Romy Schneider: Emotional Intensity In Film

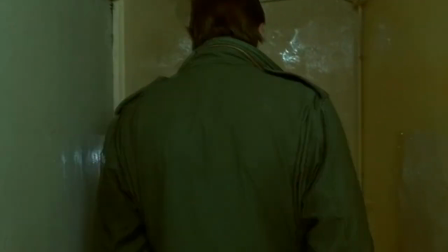(12:19)
The characters inhabit the world with a whole host of emotions bubbling under the surface, and Romy's performance in particular reflected that with great nuance.
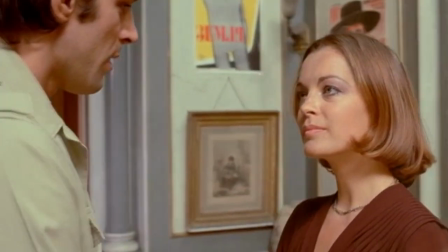(12:26)
There's a seriousness, and distance from any kind of true affection, or emotion that isn't fraught with worry or angst.
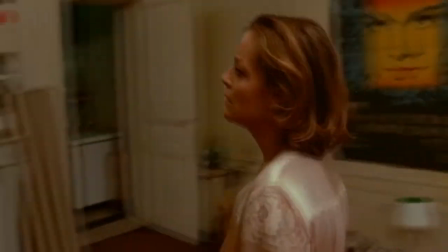(12:32)
What contrasts with previous roles is that these negative emotions are not uncontrolled as a result of shock or current events.
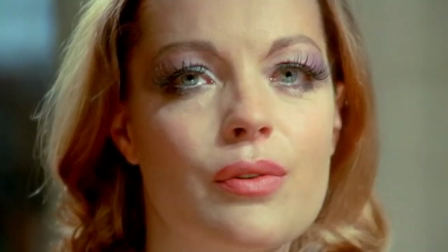(12:38)
They're fixed in her, and have developed as a part of Nadine because of what she has been through.
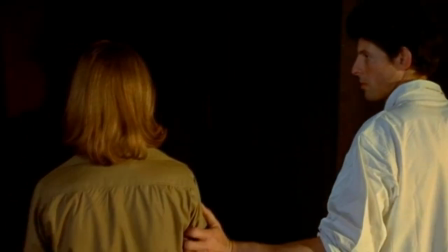(12:42)
The camera indulges in that, becomes a participant of this horrid voyeurism Nadine is always subjected to.
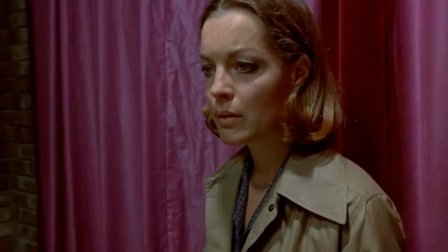(12:48)
As a character, she's depressed, and in my opinion, very possibly traumatised. But at the same time, she's a whole character.
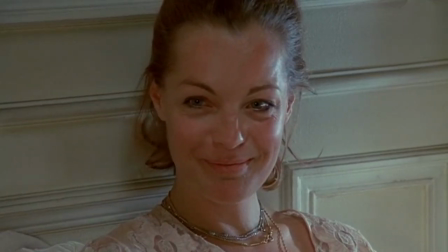(12:54)
She's not always a tragic caricature. She can laugh and tries to have principles. She's trying to understand love in a world that distorts it.
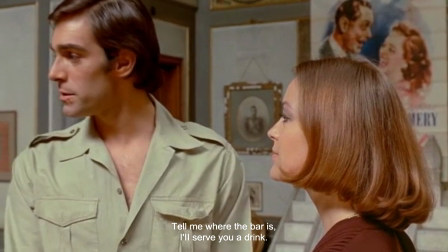(13:02) Où est le bar et je vous sers à boire tout de suite. Pourquoi ? Vous n'êtes pas bien ?
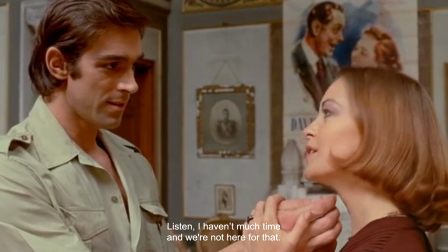(13:08) Oui, je suis très bien. Écoutez, je n'ai pas beaucoup de temps et c'est pas pour ça qu'on est ici.
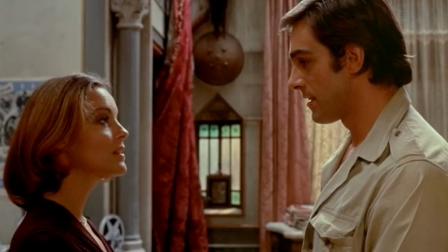(13:17)
While there is a connection between the two protagonists here, it's difficult for either of them to deal with.
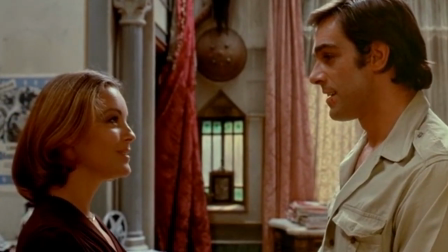(13:21)
While Cervez is being rather obvious and shallow, Nadine uses a great deal of restraint, and Romy delivers every line with a careful distance.
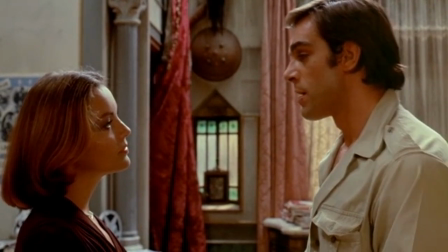(13:29)
She's curious, but overall defensive. Romy accentuates her voice when Nadine catches him out, or asks him questions, as though Nadine is reading him.
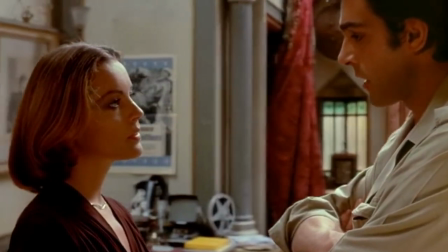(13:36)
As well as this, she doesn't break eye contact, and that shows that genuine curiosity and feeling for him.
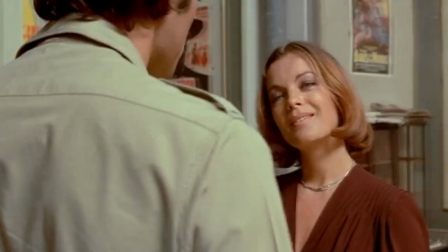(13:41)
Much of the scene was contemplation for both characters. They're trying to understand each other despite their myriad of setbacks, but it is those setbacks that cause errors in the way they communicate.
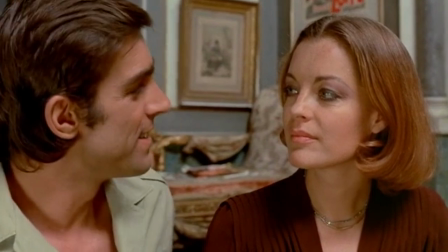(13:50)
Both lack empathy to some degree, and it is shown by their lack of reaction and indifference to the dramatic dialogue.
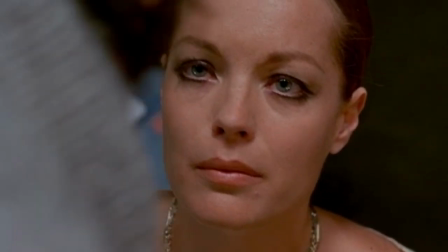(13:55)
And throughout Le Important, she places a great tension in her muscles,
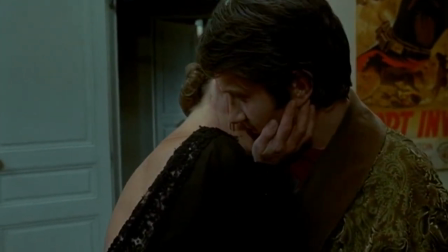(13:59)
as though Nadine is forcibly pushing down her frustrations and anxiety, and at each point when she finally lets go of her emotions,
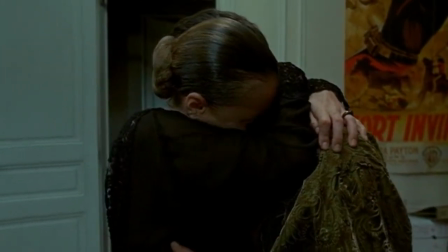(14:05)
one can see the tension relieved, albeit usually with a weary, upset face.
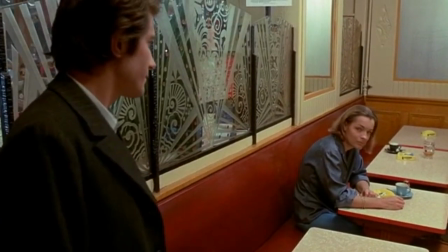(14:10)
There are several times in the film where she cracks, and in many of them you can see through her movement the subtle buildup of tension,
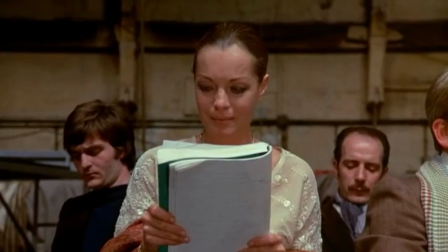(14:16)
until she can simply no longer restrain her anger or upset.
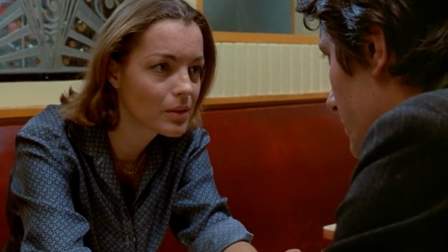(14:20)
And this scene where she meets her husband Jacques in a cafe is by far one of the most important to her character.
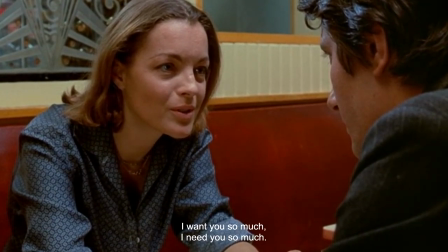(14:28) J'ai tellement envie de toi, j'ai tellement besoin de toi. Y a personne, personne au monde que j'aime plus que toi, personne.
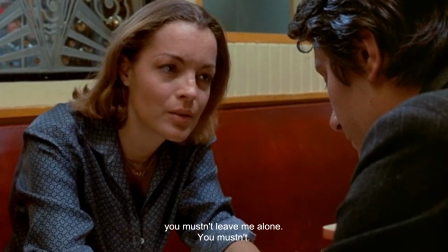(14:40) Alors, tu sais, il faut pas me laisser seule. Faut pas.
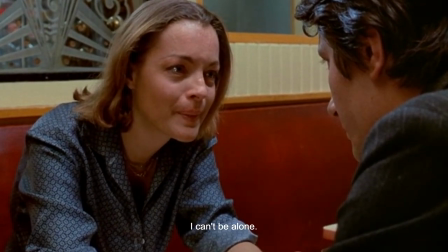(14:48) Je peux pas rester seule. T'es où?
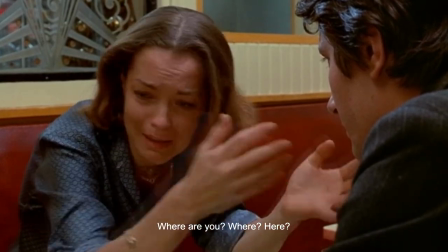(14:53) T'es où? Où? Ici? Où? Je sais pas où tu es.
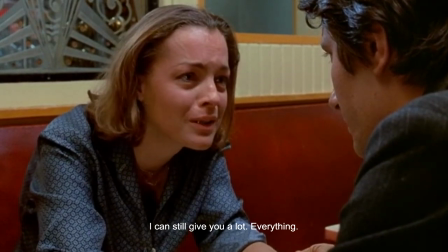(15:00) Je peux te donner beaucoup, beaucoup, beaucoup encore, tout. Mais je ne veux pas que...
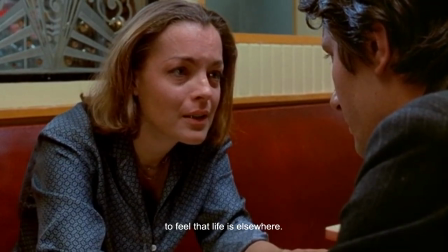(15:07) Je ne veux pas sentir que la vie, c'est ailleurs. Je ne peux pas.
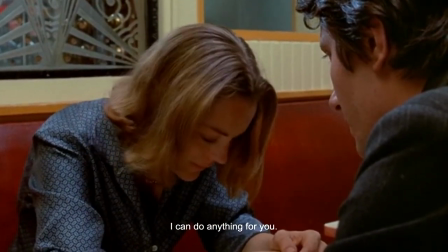(15:14) J'aurais tout fait pour toi. Tout.
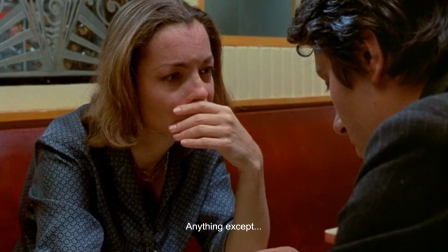(15:21) Tout sauf... Sauf quoi? Vivre.
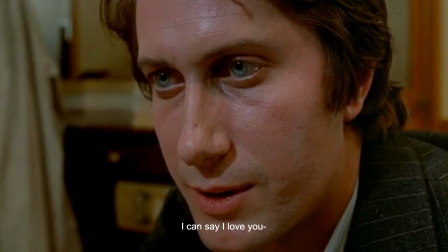(15:29) Je peux te dire que je t'aime.
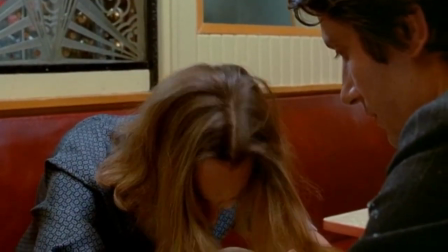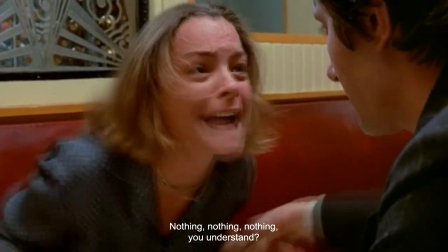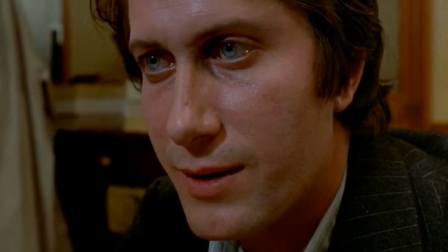(15:41)
It's just one of the most standout scenes, along with the ending. Here comes her turning point.
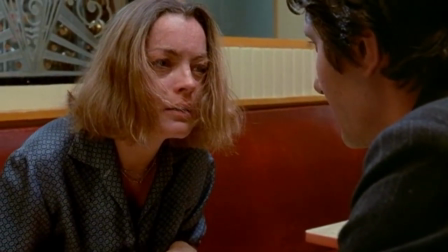(15:46)
She's had many outbursts before, but not so volatile as this, because Romy understood Jacques' words were straight to the point of what had bothered her character for so long.
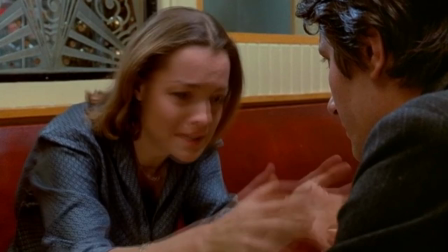(15:54)
You can see she moves her hands, covering her face, her eyes,
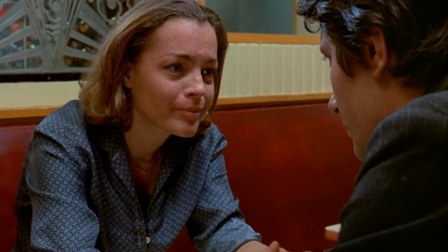(15:57)
and that movement again is building up and showing that sheer stress Nadine feels as she tries to push that upset down until she no longer can.
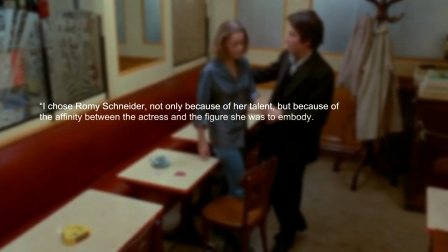(16:04)
The director, Andrzej Żuławski, said, "I chose Romy Schneider not only because of her talent, but because of the affinity between the actress and the figure she was to embody.
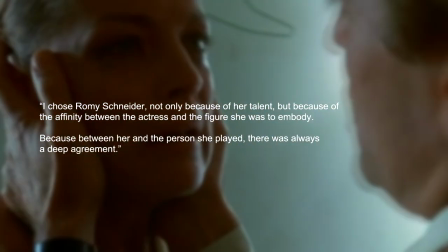(16:13)
Because between her and the person she played, there was always a deep agreement."
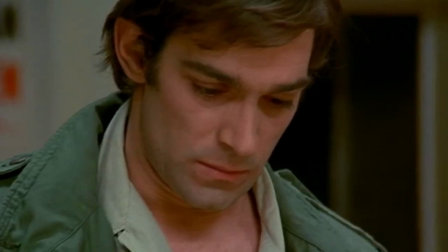(16:18)
His words reminded me of ones Jacques Dutronc and the director of Mädchen In Uniform, Arthur Brauner, made previously.